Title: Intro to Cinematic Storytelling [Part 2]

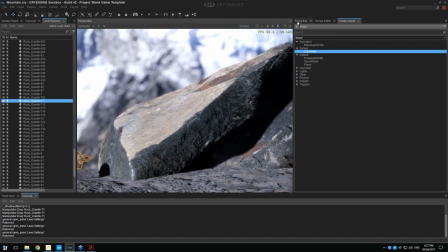See if it just hid one of my panels behind. Ah, oh, there it is.
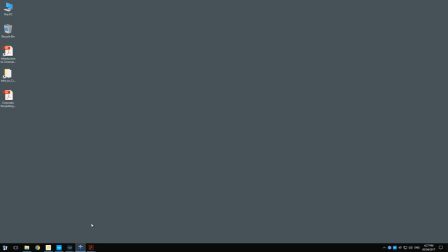Yes, so here's a level settings panel,
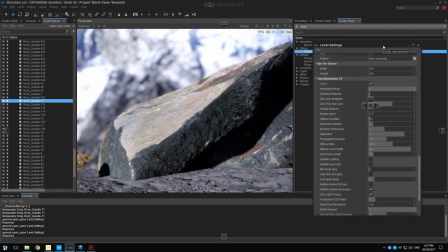which is in the wrong place right now.
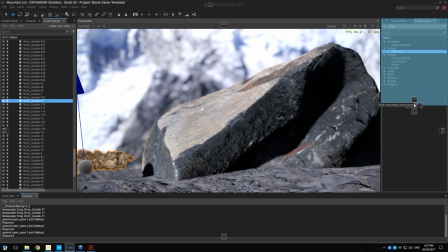but you can see there I've got this total illumination, which I'm using to make a bit of a sort of a bounce there.
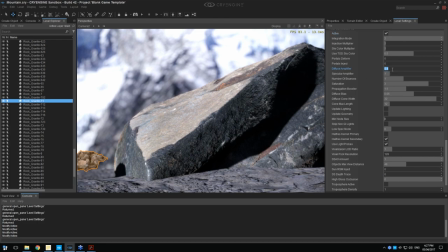You can kind of use that to tweak the, you know, just how much of a light or fill light is going into the shadows. Kind of like an ambient light, right? Exactly. To remove any completely black sections. Yeah, and that's sort of like, you know, look at your reference. It always helps to have a really good reference or a set of reference images.
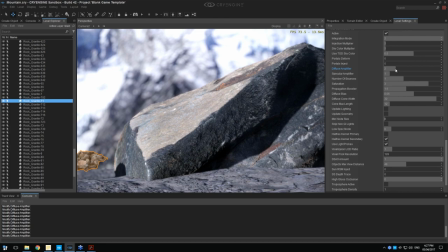I'm not saying you should take one image and just copy that one outright, but you should definitely have a number of references of a very similar time of day and sort of eyeball, you know, sort of how the lighting looks for those. What was useful in this scene is because I had the photo backgrounds, I could kind of match my lighting to those and then, you know, keep doing that,
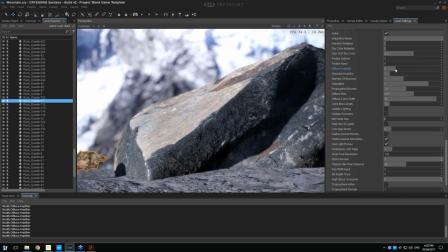basically eyeballing how the values look on the light side versus the values on the dark sides. So yeah, that makes a huge difference, the total illumination. Other thing that makes a big difference is the SSAO amount. So if I turn that off, you can see how that looks.
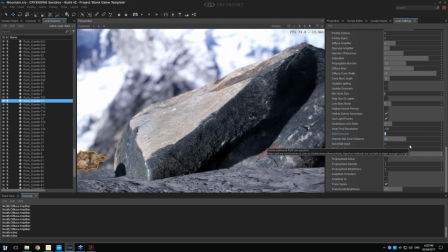And then if I pump that up again, you can see all the little nooks and crannies just get all these nice... I used the word again. Nooks and crannies is fine. It's a technical term. It's cool. It's nooks and crannies. All the intricate corners of the model. Yeah, even on the...
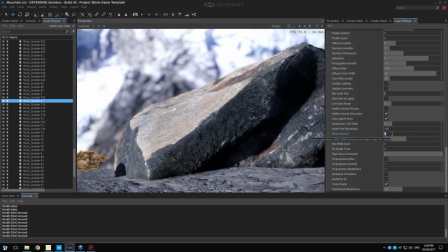And you can see even on the top there, the actual texturing is getting a bit of detail just from having that SSAO amount pumped up a bit. So yeah, it really depends, you know... If you do use these values, of course, don't go too crazy.
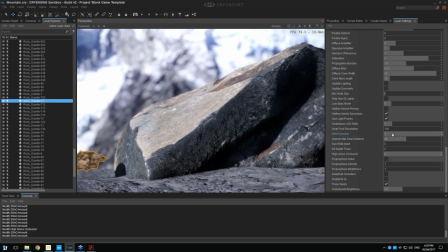But a bit of extra SSAO, it can really make a difference, especially with that trying to, like what you were saying,
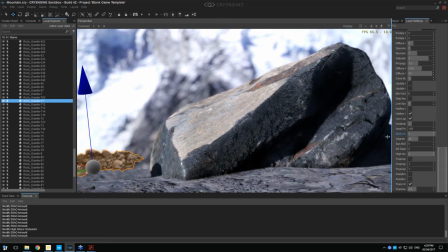faking that look of a real time of a ray trace render, but in real time.
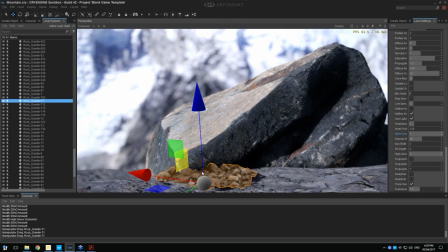So with scans, like usually what I'm doing is I'm using, I mean, pretty much I'm. It's as if I was editing this image in Photoshop. I take a bunch of rocks like these.
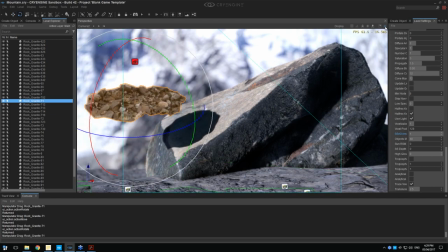And I try and identify exactly what in the image looks like a video game. So right now we have this obvious line here between this rock and the ground. This is making it look like a, you know, typical game from maybe 2004 or something, in that they've not got anything that breaks up that geometry.
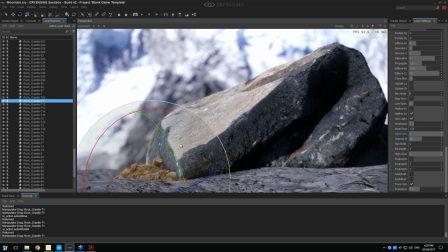So what I can do is I can go in and just kind of go in, duplicate my various rocks, and kind of rotate those around a bit. And just get them to go in all of the little, all the recesses, all the gaps between the rocks.
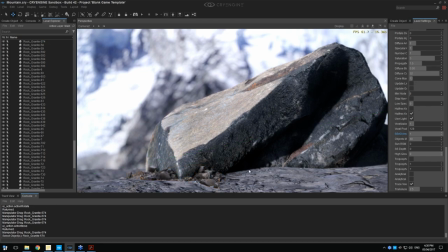You can kind of control how much it goes up there. And if your lighting and materials are already set up fairly well, it will always look somehow pretty decent. And you'll be able to
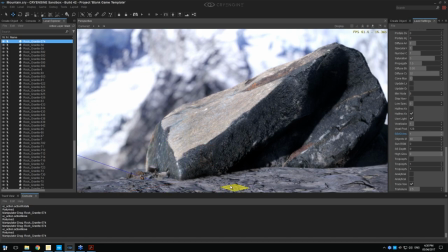get nice results quite quickly just by rotating these around. And this is like the semi-painstaking bit, like... Exactly. So this is the part that takes up a lot of time. It's just a case of having the time to spend to sort of nicely,
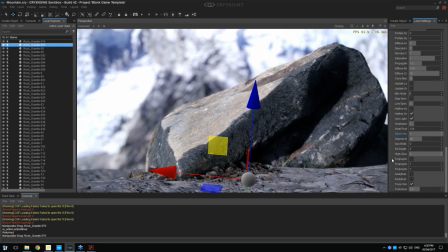nicely fill out scenes with assets. So where do you draw the line? Because obviously you could literally sit there and place rocks till you die. Oh. Where do you draw the line? Go, right, okay, that's good enough.
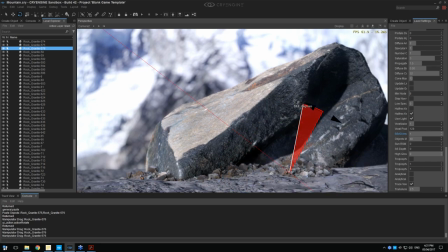Because when it comes to game art, you have to be able to go, right, that'll do, I need to move on to the next section. Well, the good thing at least is that in some ways performance and optimization will do that for you.